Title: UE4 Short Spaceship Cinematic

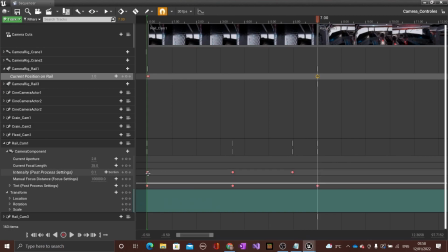(0:59)
The first camera to cinematic is a rail cam, however it also uses lens flare as it is looking at an extremely bright light,
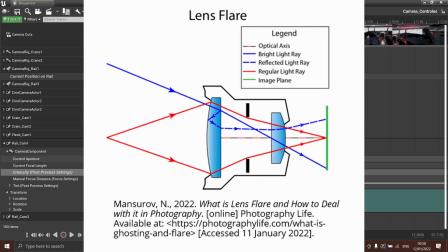(1:06)
and as lens flare is created when strong rays of light hit the camera lens at extreme angles, causing them to bounce between multiple lenses, I thought this was an appropriate area to use it.
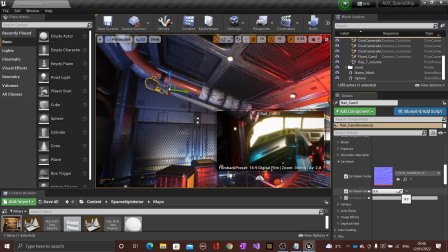(1:16)
The second rail cam uses bloom dirt masking to add a transparent texture over the camera lens. In my case, I went for a sandstone texture to give off the appearance that the camera lens is dirty.
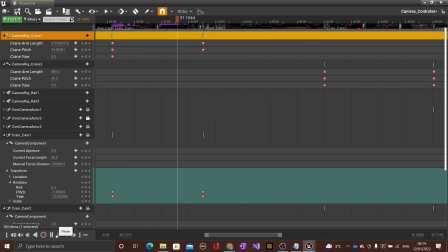(1:26)
The two camera crane shots are accomplished by changing the yaw and pitch value of the camera crane in the sequencer along with the arm length to create a clean and fluent movement.
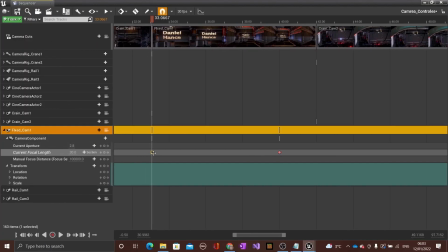(1:36)
The first of the static cameras uses a change in the camera lens's focal length to change the field of view of the shot.
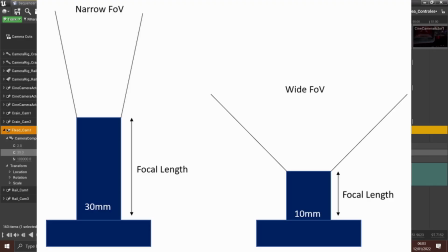(1:42)
A higher focal length equals a lower field of view, therefore I start the field of view at 30mm,
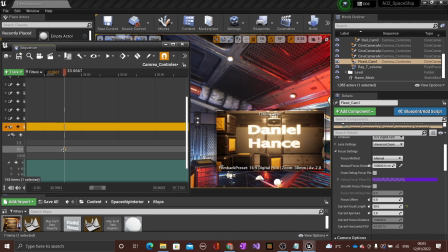(1:49)
which is about that of the human eye, and then gradually lower it to 12mm, which is considered a wide-angle shot,
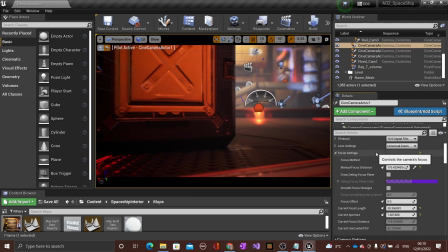(1:54)
and this gives a much better view of the entire room. The next static camera incorporates depth of field techniques to ensure that only the box closest to the camera is in focus.
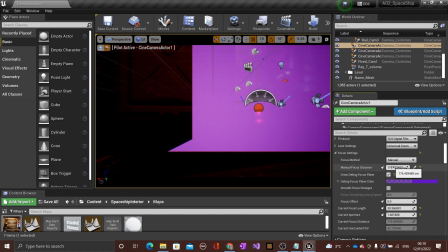(2:02)
This is accomplished by changing two values in the Unreal Engine. The first being the focus distance, which I have set to be on the closest box, and the second being the f number of the aperture, as this ensures that less of the total image is in focus.
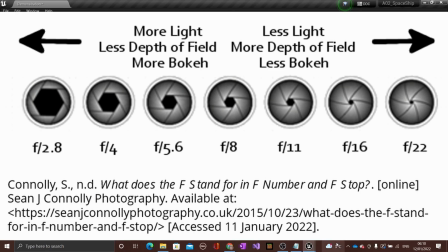(2:15)
This is similar to how it works in real cameras, as the lower the aperture size, the less of the image that is in focus.
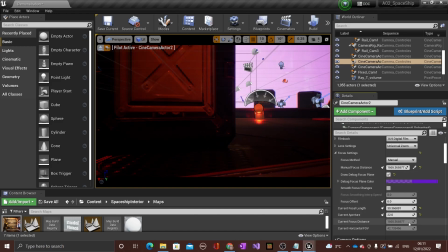(2:20)
A second static camera is in the same position as the previous static camera, however this one has had its aperture value raised to 22. As such, the whole image is in focus, which means you can now clearly see the background.
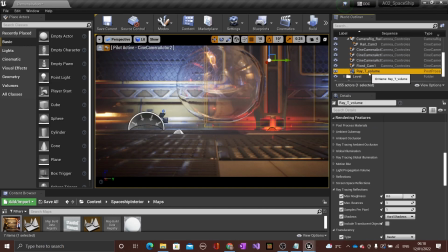(2:33)
The final fixed cam clearly demonstrates ray tracing. Ray tracing is a good example of a platform limited feature, as a graphics card is required to calculate the paths of light rays. As such, mobile devices cannot run it as they do not include graphics cards.
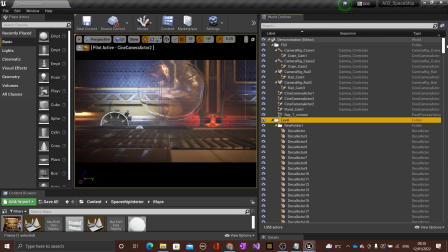(2:47)
Furthermore, as mobile devices have less processing power than PCs, they also struggle at running projects that have a large asset count. As such, if developing for mobile devices, the asset count must be kept low in order to ensure a consistent FPS.